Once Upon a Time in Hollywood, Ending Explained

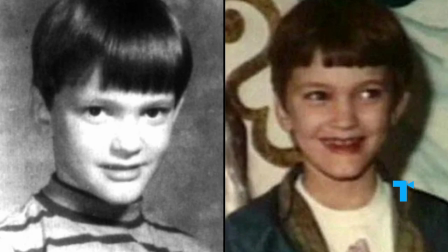726s
In 1969, the director was six years old and living in Los Angeles,
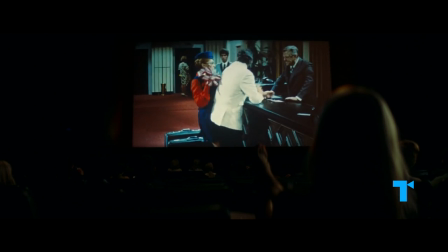729s
and the film is filled with homages to his formative years, the actual movies he watched, and the movie stars that were living all around him,
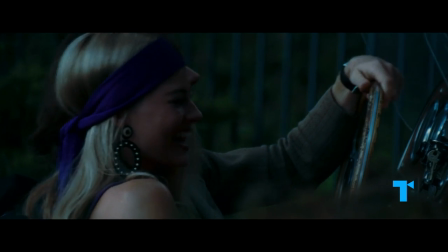737s
existing just on the other side of his reality. We see this world through his own eyes." my stepfather drove a Carmanguilla, like Cliff's character drives.
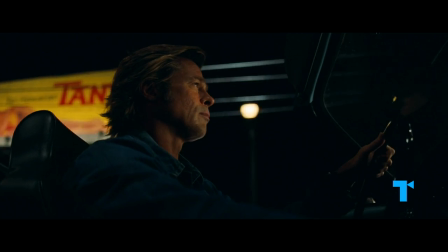747s
And even that whole shot where you see Cliff driving by those signs, I'm like, well, that's pretty much my view, looking up at my stepfather in the Carmanguilla as he drove around Los Angeles.
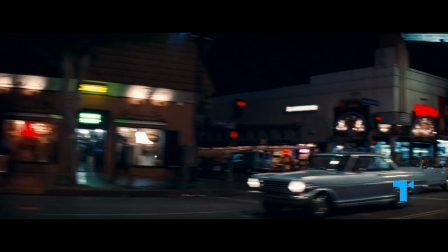757s
Tarantino is showing us where his own fairy tales come from.
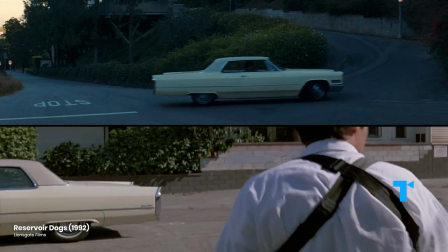761s
The film is full of not-so-subtle nods to Tarantino's past work, prominently featuring several actors who have worked with him before.
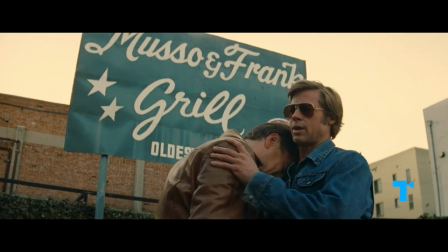768s
So Tarantino implicitly ties his character's fears about the future of Hollywood to his own filmmaking career,
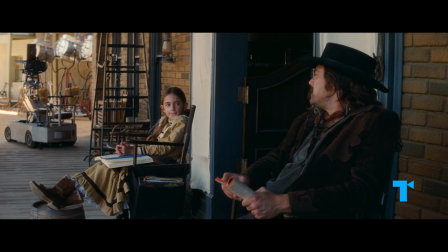775s
which he's suggested may be drawing to an end.
He's not the best anymore, in fact, far from it.
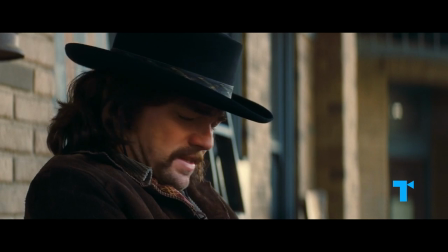784s He's coming to terms with what it's like to be slightly more, slightly more useless each day.
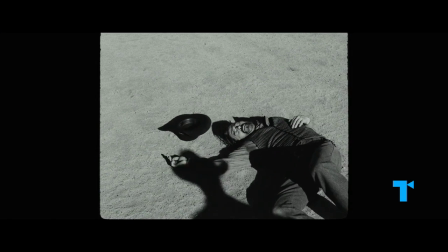791s
This self-reflection becomes even more explicit in the film's commentaries on movie violence versus real-world violence,
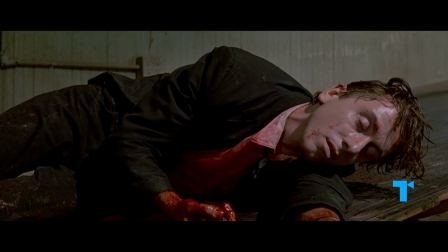798s
a subject that's dogged Tarantino since he first started making movies. The reason I don't want to talk about it is because I've said everything I have to say about it. If anyone cares what I have to say about it, they can Google me, and they can look for 20 years what I have to say about it. I haven't changed my opinion one iota. Tarantino has expressed time and time again that he does not believe movie violence and real-life violence are connected.
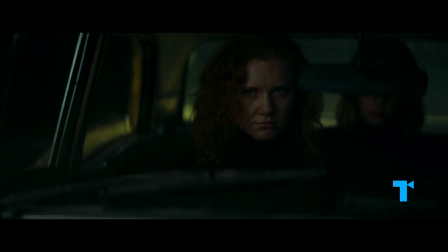821s I love that stuff, you know, the killing. A lot of killing.
The sinister hippies of Once Upon a Time in Hollywood seem to share the same attitudes as Tarantino's critics.
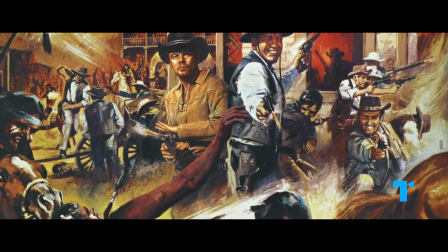829s
Their decision to go after Rick Dalton is even motivated by blaming the movies for instigating actual violence.
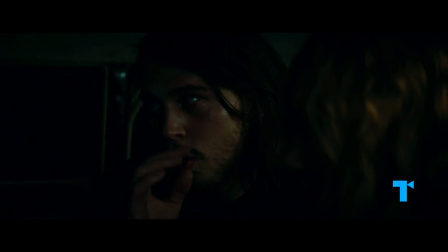836s We kill the people who taught us to kill. I mean, where the f*** are we, man? We aren't f***ing Hollywood, man. The people an entire generation grew up watching kill people live here.
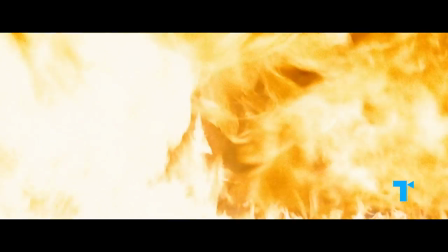847s
Ironically, it's movie violence that vanquishes real-life violence, with Rick even turning one of his old war movie props against them.
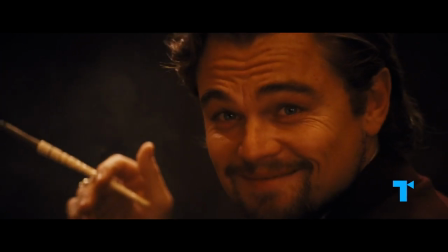855s
And if anyone still wants to know Tarantino's thoughts on the matter, this seems to be his final statement.
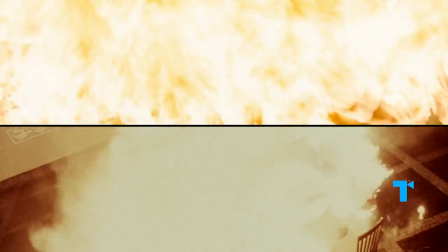863s
By roasting the Manson family in a scene right out of one of Rick's movies,
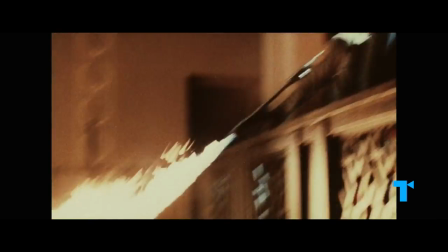867s
"...anybody order fried sauerkraut?" he's explicitly using the power of film to right a historical wrong,
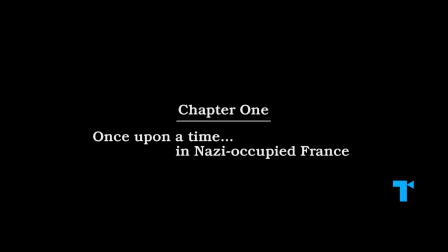873s
just as another of his fairy tales,
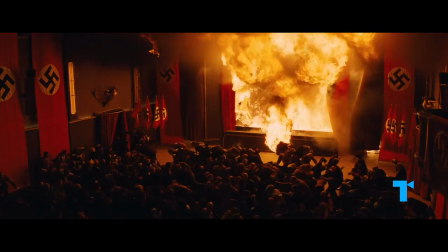876s
Inglorious Bastards, has the Nazis meet their fiery end in the cinema. the movie screen looking down on them like a wrathful god.
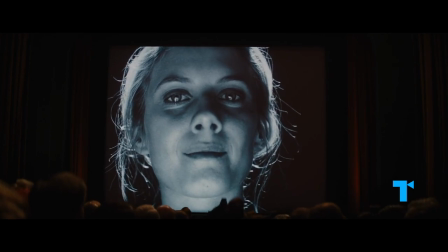884s That you are all going to die. Slash! Owls!
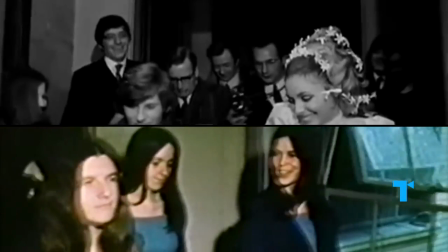888s
In this case, the wrong Tarantino's undoing is a murder that many people believe changed everything.
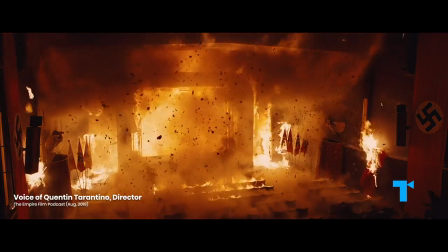894s
You can say, I'm using the power of cinema to right wrongs or whatever that,
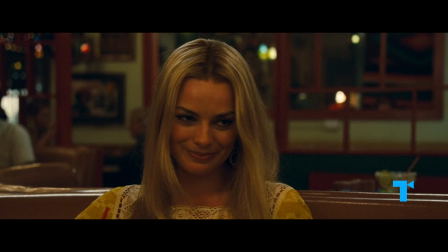900s
I mean, I think the sentence I would use is metaphorically saving Sharon.
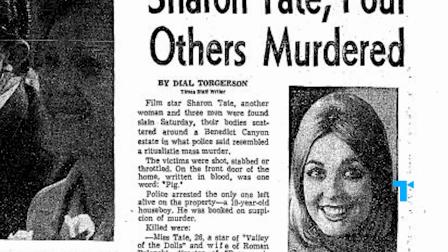905s
To understand why Tarantino chose the real-life tragedy of Sharon Tate as the subject of this revisionist fairy tale,
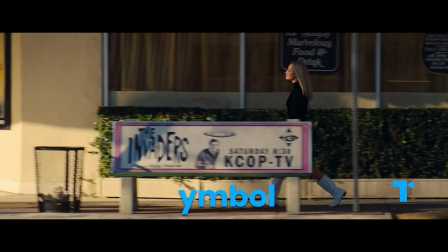911s
it helps to look at how the film, and history, view Tate as a symbol. While the movie takes pains to show Tate as a real person going about her day, living the life that was denied her soon after these moments, we also don't hear from her much, or really get to know her.
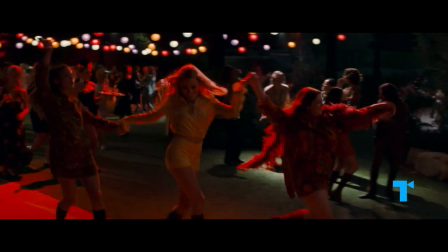926s
Sharon is more of a presence, an angel of pure peace and love, diametrically opposed to the soured, evil hippies of the Manson family. Quentin said it to me early on, she's the heartbeat of the story, and for me I just saw her as a ray of light."
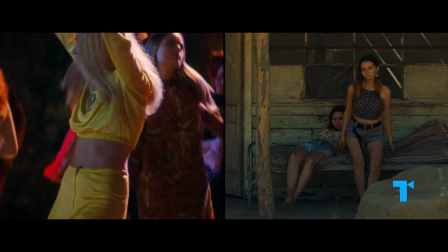943s
These inverses represent the positive and negative aspects of the 60s free love spirit.
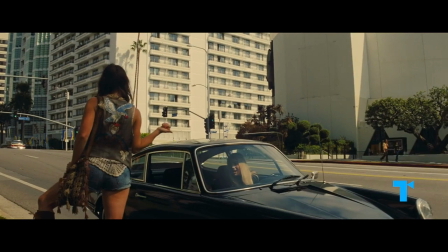949s
Manson's hippies take what Tate gives, hitching rides while she offers them, "...I'm only going as far as Westbrook Village."
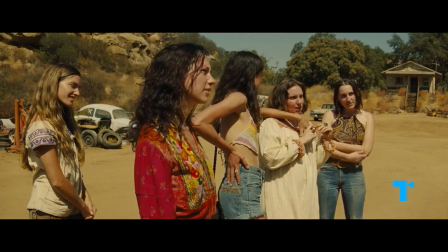955s
"...Hey, beggars can't be choosers." exploiting a near stranger's hospitality while she opens her house to a rotating group of friends and acquaintances.